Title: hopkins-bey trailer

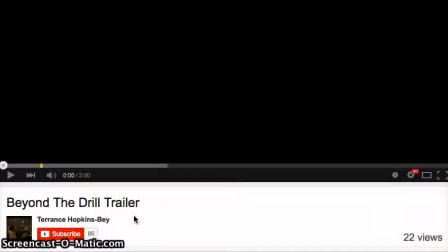[0:00]
Hey Terrence, I'm going to go over your trailer. I don't know why it went so long for this. You know, once I grade the thing, once the class is closed, I'm out of there. So you shouldn't inform me that you were still putting stuff in.
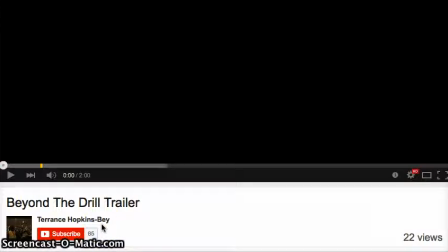[0:13]
I don't know why you let it go for two weeks almost. But anyway, here's the, I don't know about the grade either.
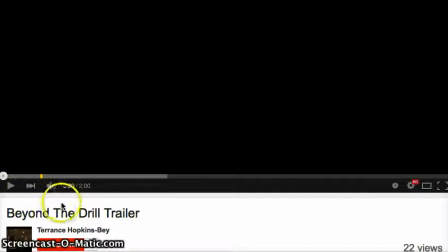[0:22]
At this point, going back to the grade change. Could be done, but I don't understand why it was late and why you didn't get in touch with me why you haven't gotten in touch with me since but anyway for the work beyond
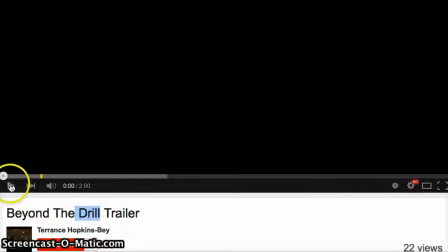[0:36]
the drill 1080 hp two minutes so
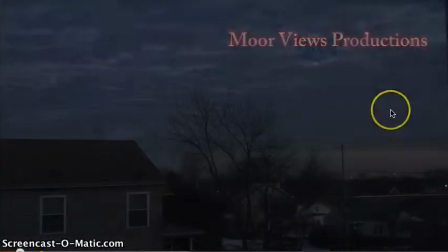[0:44]
that's a good time lapse at the beginning there
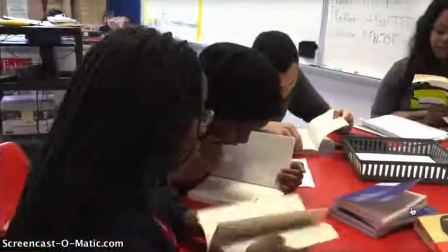[0:55]
okay so you get a high school feel your
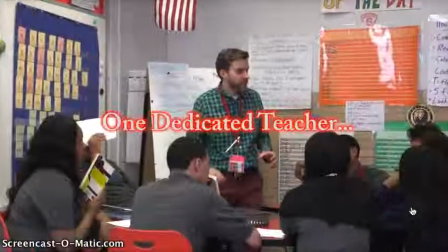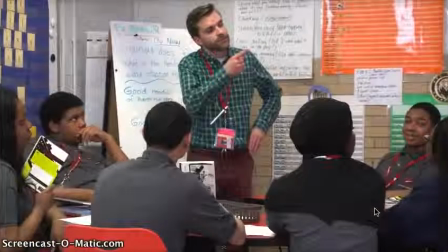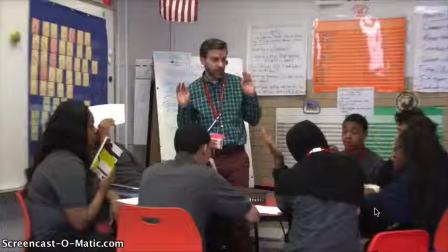[1:12]
sound is low sort
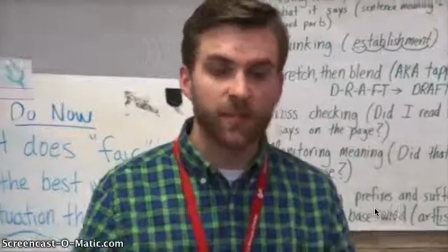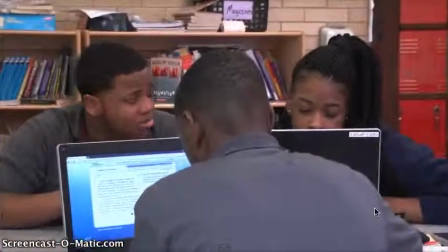[1:23]
of focusing trying to get focus in there at the teacher's shot.
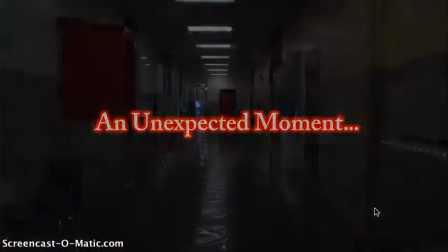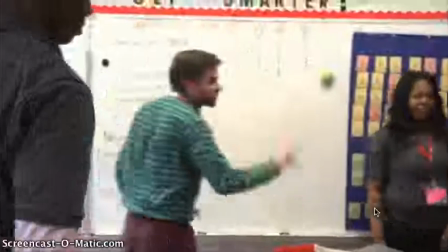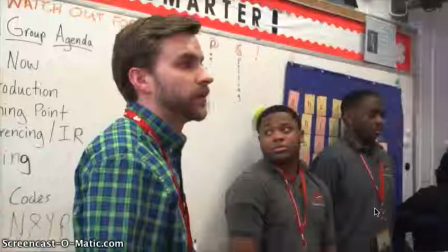[1:41]
Got a nice cast of actors here for you.
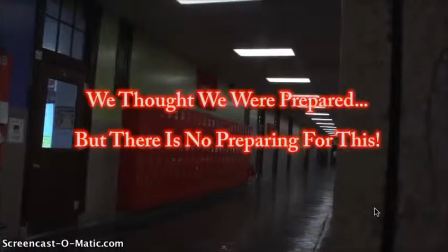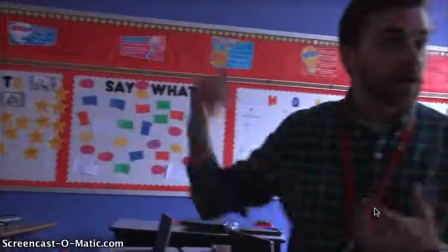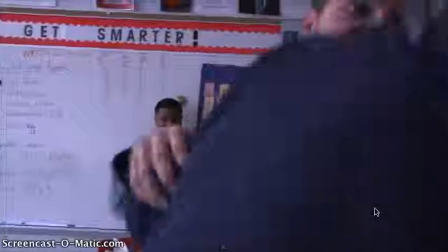[1:57]
So you got to be a little bit more fluid with your camera movement there following him.
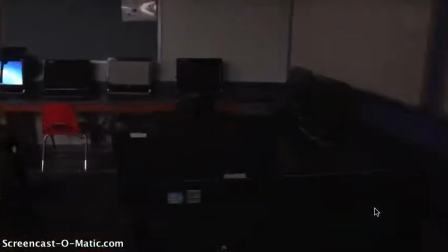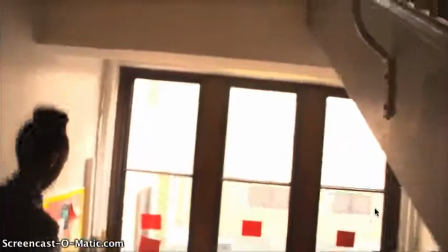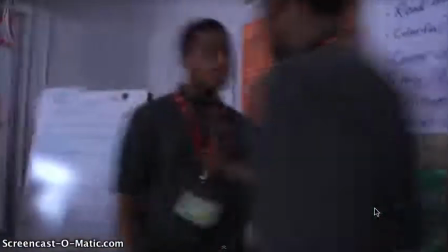[2:11]
Good movement there. Raise your shutter.
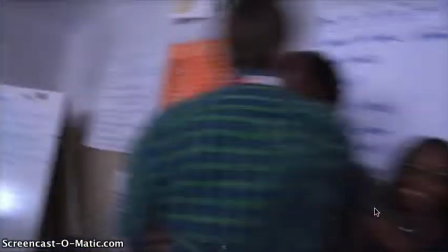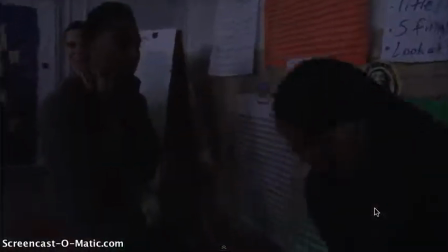[2:22]
Fight seemed to work. Good sounds with the fight. It's all dark in here.
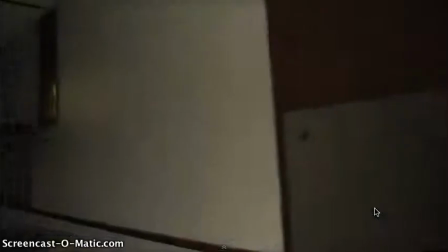[2:28]
Car comes up.
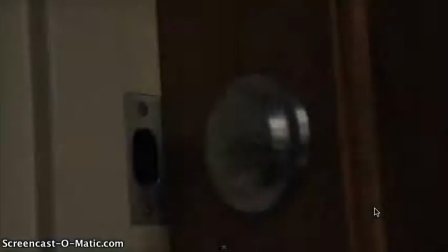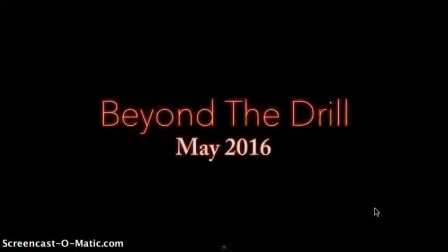[2:37]
Locking at the door.
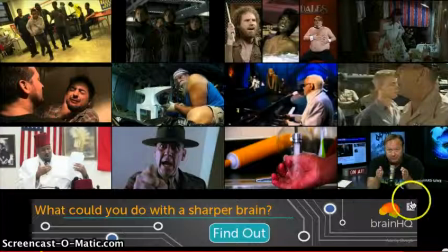[2:41]
So, you know, it's fairly close to what your pre-production was, I believe.
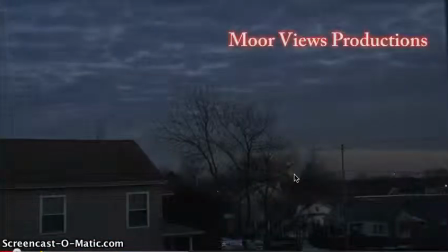[2:49]
So it's a good time lapse there, I mean, it's good, the clouds are moving well,
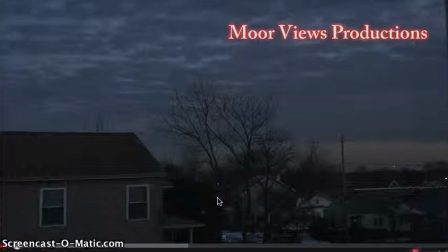[2:56]
I know you were concentrating on that, I would have tilted down just a little bit to see more of what's going on in the street here.
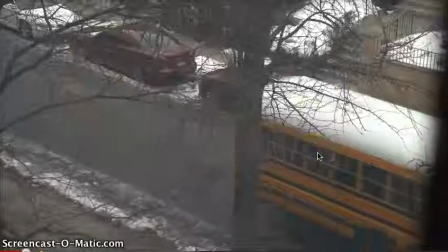[3:03]
Maybe light's coming on and stuff like that, but the clouds work fine, time lapse. This shot, you know, this shot and going through the window,
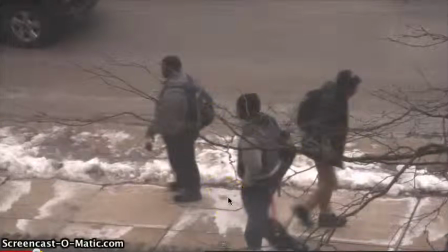[3:11]
you know, it's either the screen or whatever that's manipulating your image to make it softer.
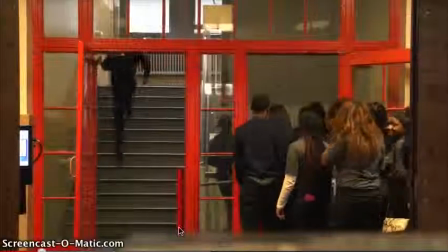[3:20]
It's an interesting shot. I liked part of seeing the part of, I actually liked seeing part of the window itself used later on,
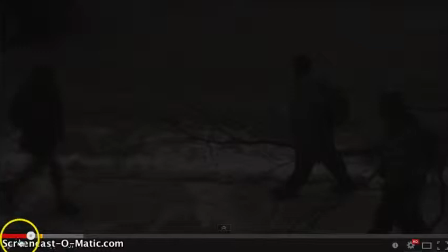[3:27]
but when you're shooting through the window and it's lesser quality,
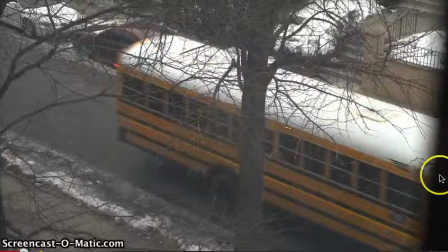[3:35]
Seeing this, I would have liked to see more of this because that gives, I know it's through the window, but when you see more of the window itself, the window frame in there, it gives you the illusion that you're looking through the window because this, obviously, this footage is not,
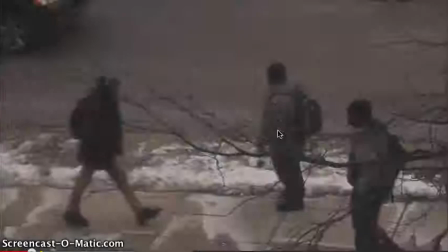[3:47]
it's very, it's very faded,
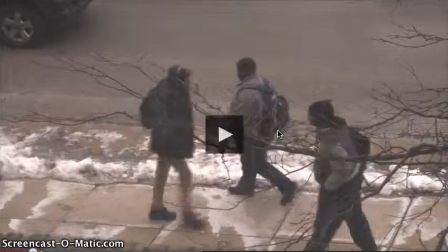[3:52]
color temperature isn't right there, but it gives you a cold, hard feel to it.
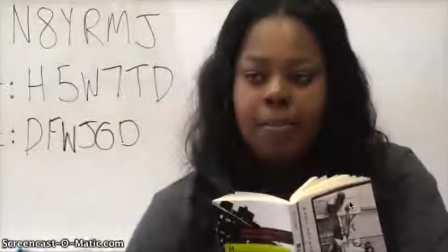[3:59]
high school shots these are all these all work going in out of focus there is fine
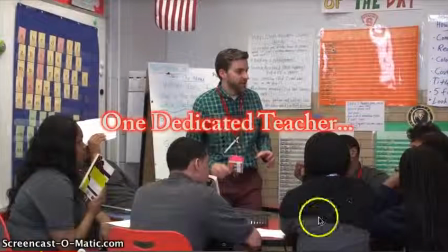[4:04]
you know looking for shots and going in and racking focus here and there is good in this shot you know i would have i would like to see you down in there headroom wise
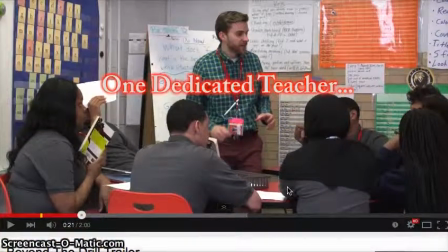[4:13]
there's not much going on up here this is where your interest is with the kids down here i think you would i would tilt it down better i want you to use this whole
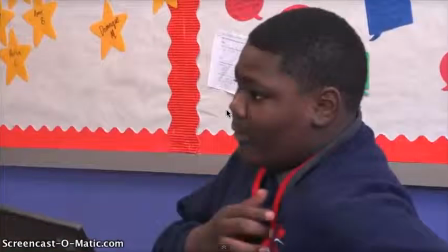[4:24]
this whole frame when you're 69 there's great it see there it's great A little soft there.
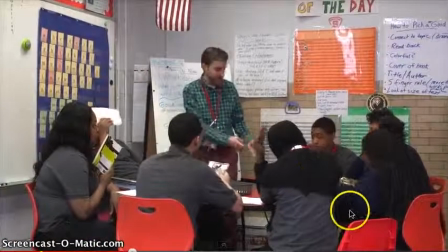[4:29]
These little pushes in, these little zoom outs and things, that's a little annoying. Again, now you're back here with a lot of headroom.
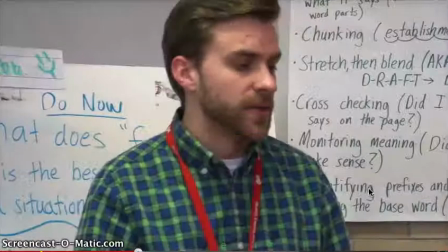[4:37]
That's a better frame on them. Here's your focus.
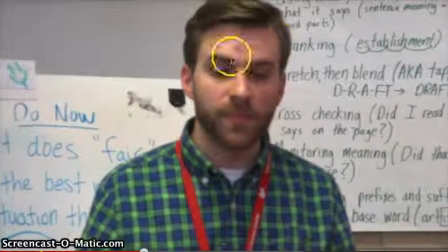[4:42]
So you're looking, your focus is going in and out. If you're going to be in a position, you want to get into a position, you want to zoom in, focus, and then zoom out. Once you zoom in, if you don't move, but he doesn't move, the focus will stay the same. for documentaries it's really hard.
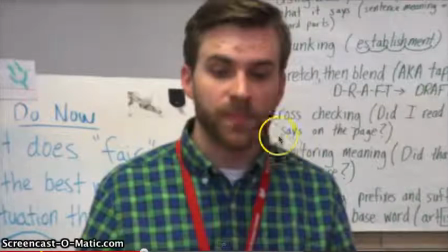[5:00]
I'd almost rather see you physically move in than trying to zoom in and get something because if you're moving and he's moving and everybody's moving around, zooming in and getting the focus you're going to miss that part of the dialogue which is obviously you zoomed in for because you wanted to get that
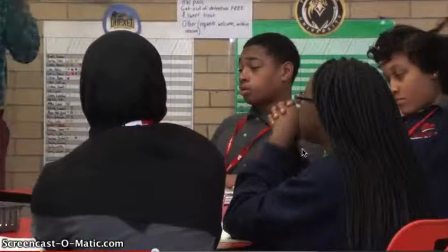[5:13]
dialogue. Exposure is very good in here. It really works and you know your color temperature is good.
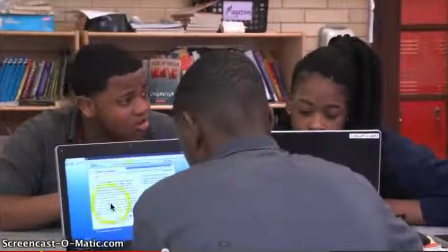[5:23]
It's right on.
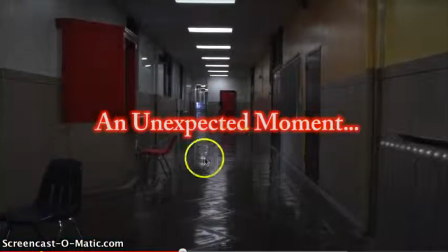[5:23]
This is bluish which should be all these shots work nice frame here with reflections this is good here I mean
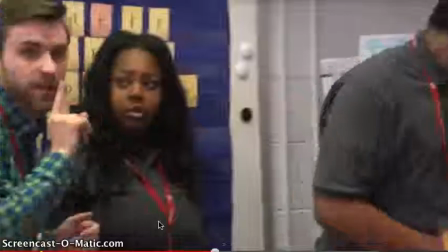[5:32]
because it's they're moving around you could be moving around again I would shy away from the zooms because the focus shifts but moving around with them is good
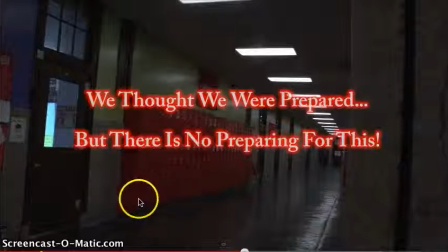[5:42]
you like to do these little zoom outs so disturbing it's okay on a small screen but on a big screen that's going to look really jumping around, more than anything.
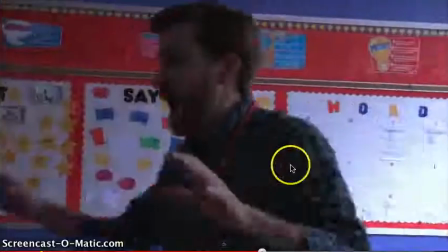[5:57]
This shot works. POV of somebody, we don't know.
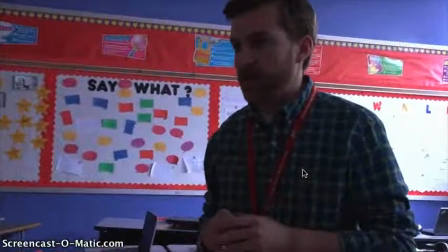[6:02]
First time your sound is good, you had to keep up with him, he moved a little bit too fast for you.
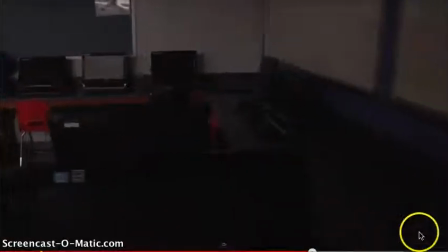[6:09]
Then we have all this stuff in here. Now this is, you know, I guess the lights are supposed to be out now, they weren't out before, and, you know, the lights went out,
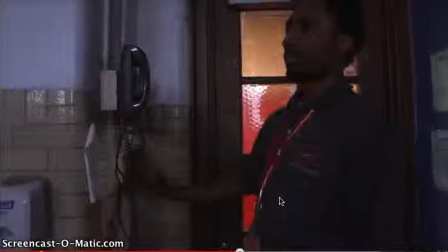[6:21]
you had to turn out the lights here, so it's darker in here, inside the room.
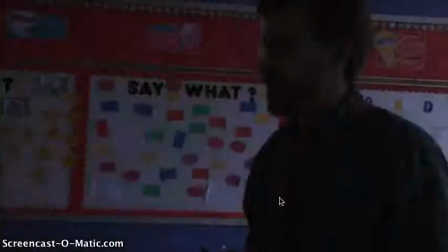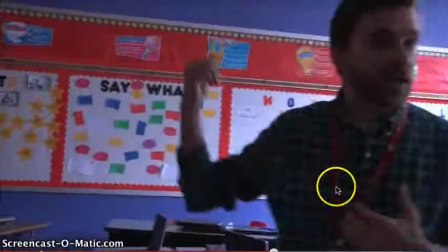[6:32]
This is still on the dark side
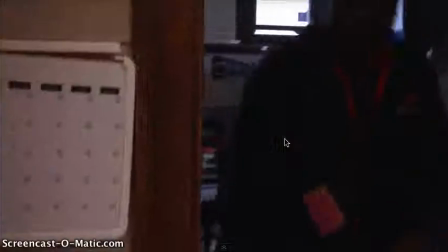[6:36]
But this isn't that dark this look kind of looks like there's more daylight coming in there this one as well It's not matched I don't know where this room came from,
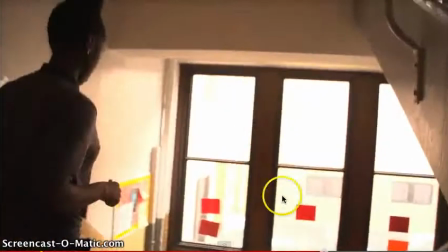[6:44]
but it's dark going through the downstairs These windows are blown out, but that's kind of nice for that shot
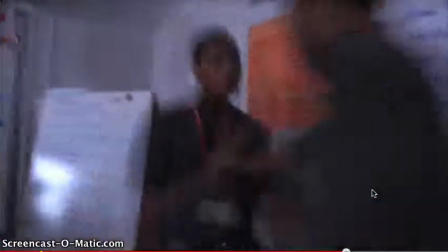[6:52]
Now we're back in here
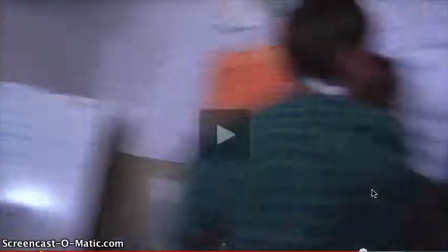[6:56]
Fight thing is so I just look such a slow shutter You don't know what's going on, but the sound carries it through nicely
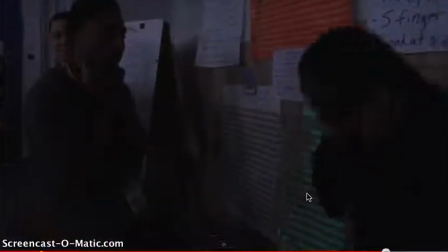[7:03]
now we're getting now we're back to darkness probably because
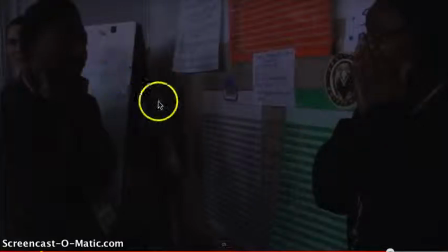[7:08]
it's your slow motion you have your slow motion in there you do this shutter then you did slow motion you realize that when you do slow motion you're gonna need more light in there because you're running at a higher frame rate so if you're 60 frames
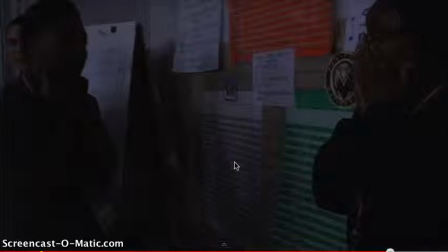[7:20]
per second or whatever the you're going to need more light to get into your sensor so there just might be probably wasn't enough light in there to
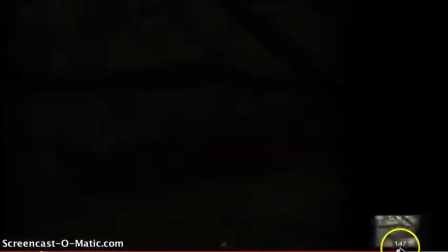[7:28]
get that shot done see there we are through the window again and that through the window works here because we now we're seeing more
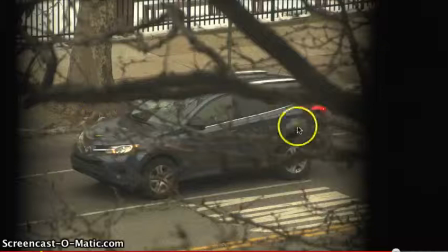[7:37]
of the window itself okay so that's I really like that image there it's good one we